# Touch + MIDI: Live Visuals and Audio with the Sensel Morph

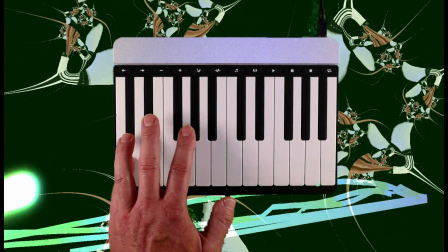0s
I recently created some videos for our additions to the Express MPE Presets collection.
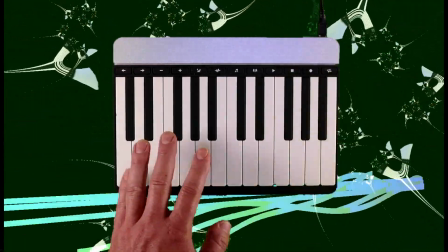5s
I really wanted to highlight the expressive nature of the presets, not just sonically, but visually as well.
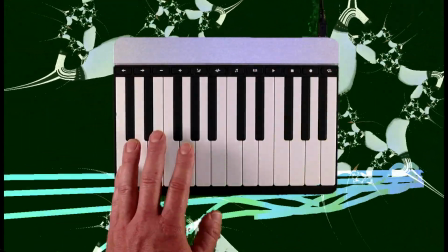12s
Mirror audio files don't do these presets justice, because it's helpful to understand the gestures that create the variations and modulations.
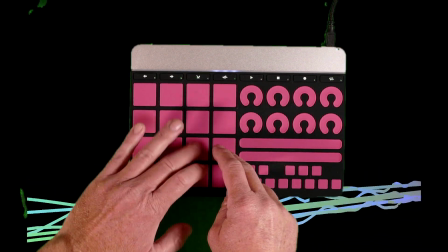21s
The end result was a mix of a standard overhead shot with layers of wild colors and twisted imagery of the camera view.
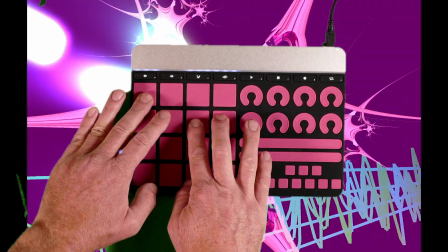29s
All of this was done in real time, meaning that the visuals were intimately tied to the sound and the contacts on the Morph.
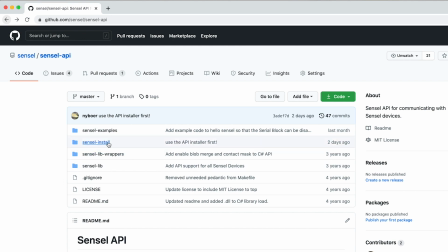37s
The key to doing all of this in real time was a small app in our API that lets
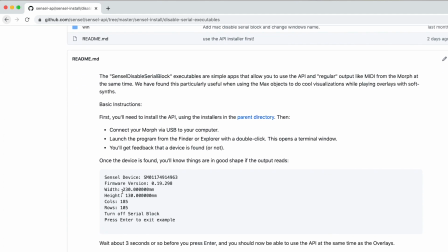42s
the Morph send both the raw contact data along with MIDI data from the overlays.
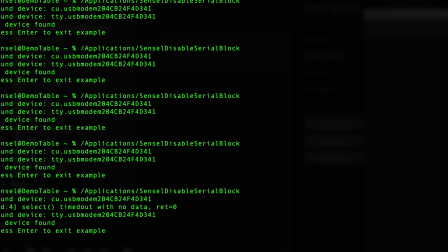48s
Check the description for links so you can get this running too.
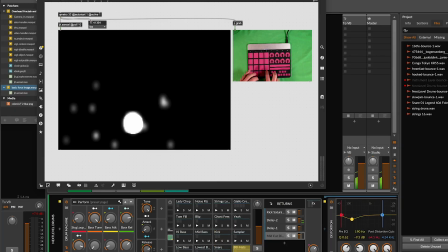53s
This app modifies a setting on the Morph so I can use the force images in Max to create visualizations, and use MIDI to place synths in Bitwig. I'm going to go through the pieces that make all of this work, in hopes that others can use this to satisfy their own creative developments.
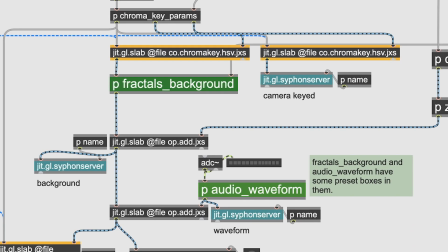71s
I'll be the first to admit that the biggest challenge was not figuring out how to generate the visuals, but getting all the parts working reliably in concert.
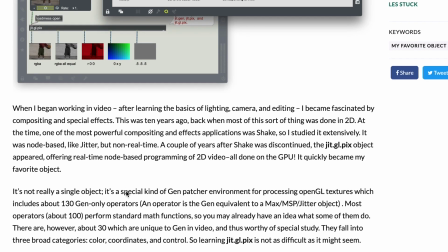79s
It was more of a systems puzzle than a coding frenzy. I relied heavily on my previous experience with Jitter, knowing how to modify and find examples,
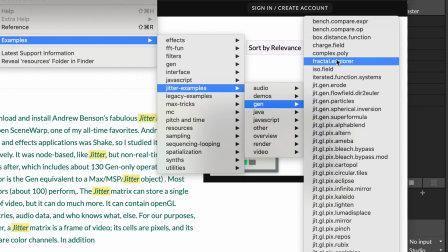89s
as well as a pretty powerful computer to pull all this off without getting into much detailed coding.
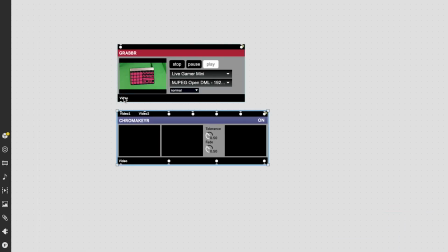95s
I first had to set up a chroma key situation, or green screen. I quickly patched together a viable color key system with Vizi.
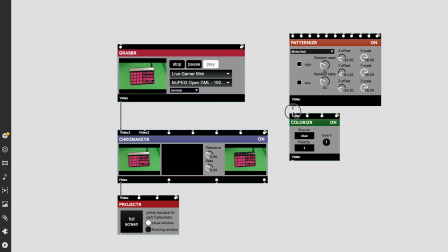104s
Vizi is a high-level modular system for video and graphics in Macs, all based on the lower level jitter system for working with video in Macs.
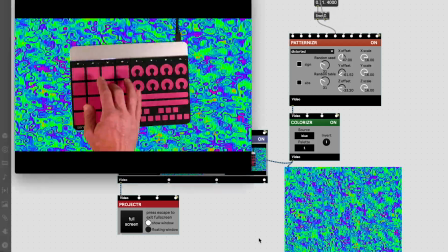112s
This way I could confirm that I could at least get something that would work using my lighting and this old green t-shirt.
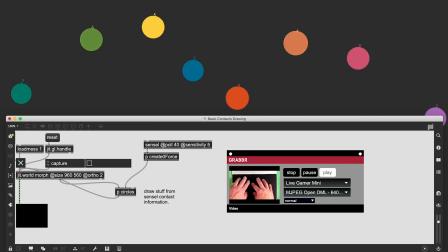121s
Working in Macs, there are two options to get contact data from the morph.
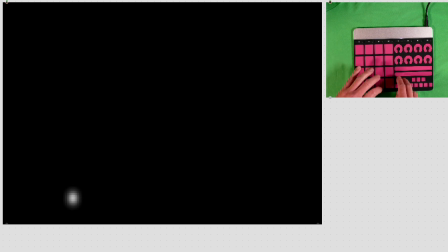125s
The individual contact descriptors and the force image bitmap using the sensil and jitsensil objects.
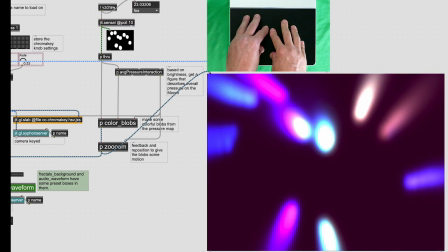133s
I used the force image matrix and processed it with some feedback and color to create these really nice blobs that emanate energy from my fingertips.
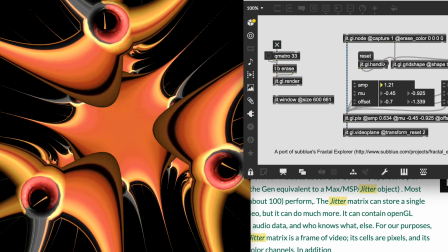142s
I also poked into the examples and found a really lovely fractals generator that seemed perfect for this.
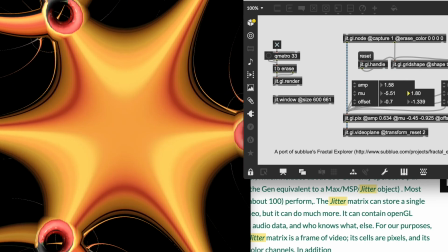148s
I played around with it and created some preset looks for the different videos.
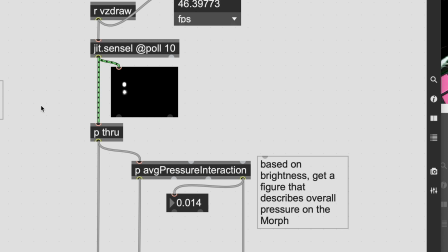154s
I derived some basic pressure information from the force image simply by measuring the brightness. This measures total pressure on the morph and creates a single number that I can use in different ways to have the generated visuals react to my touches.
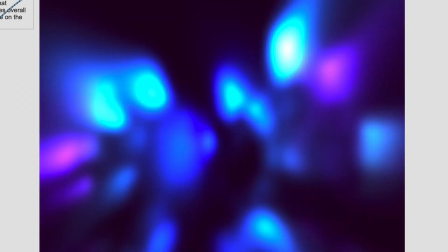168s
For example, medium pressure introduces this purple tint that then fades out, and then the hard pressure introduces a red tint and more feedback.
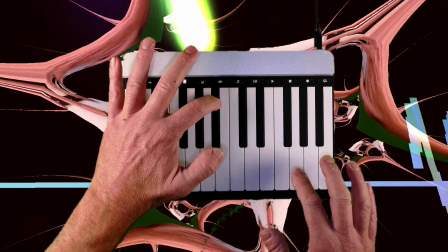178s
There are definitely more intricate things I could have explored, but sometimes simpler is better, especially when so much is happening.
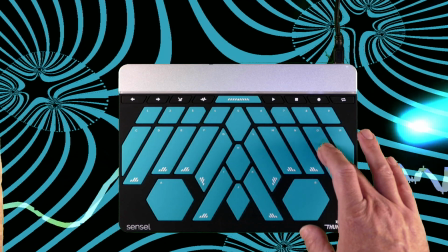188s
The visuals patch ultimately mixes the colored fingers, fractals generator, waveform, and camera input into a single image.
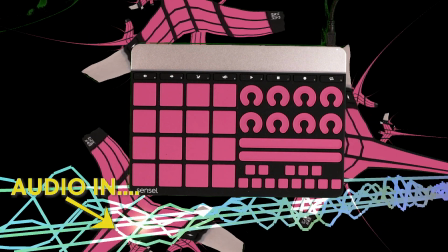197s
Unfortunately, the camera input device I have has a lot of latency, so it was out of sync.
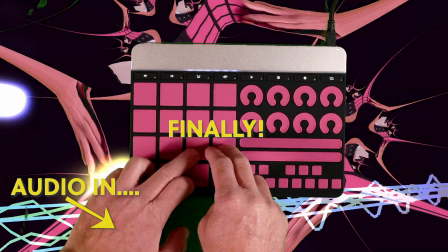202s
Everything was behind.
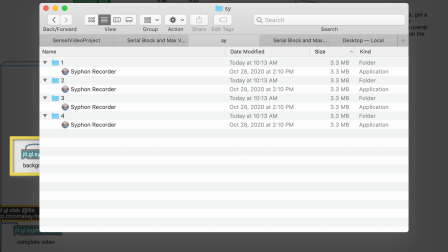205s
I used two instances of the Siphon Recorder app to record the individual layers, so then I could synchronize them in Adobe Premiere later.
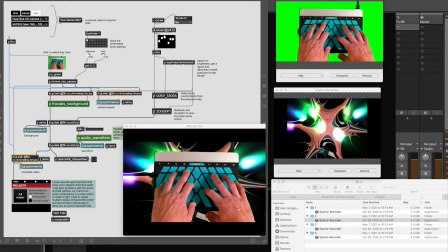213s
With the visuals in place, I now need to get everything working together. I'll launch the Sensil Disable Serial block in the terminal and hope for the best.
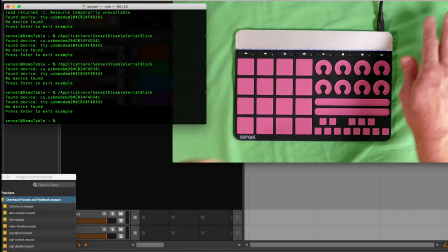222s
The reason I say hope is that this app can be a little bit finicky, and sometimes require a few tries.
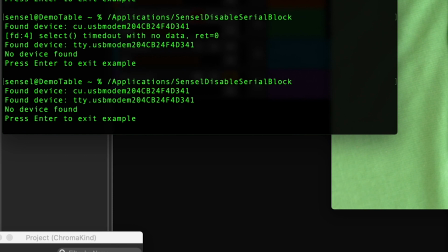228s
The settings change can also impart some weirdness when using the Morph.
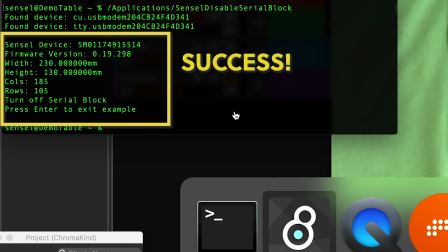232s
For example, switching overlays may not work. and then if I unplugged the morph, I'll need to run the app again.
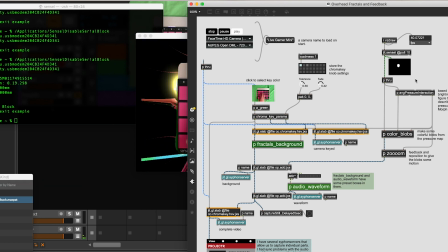240s
Now I can use Bitwig and generate video at the same time.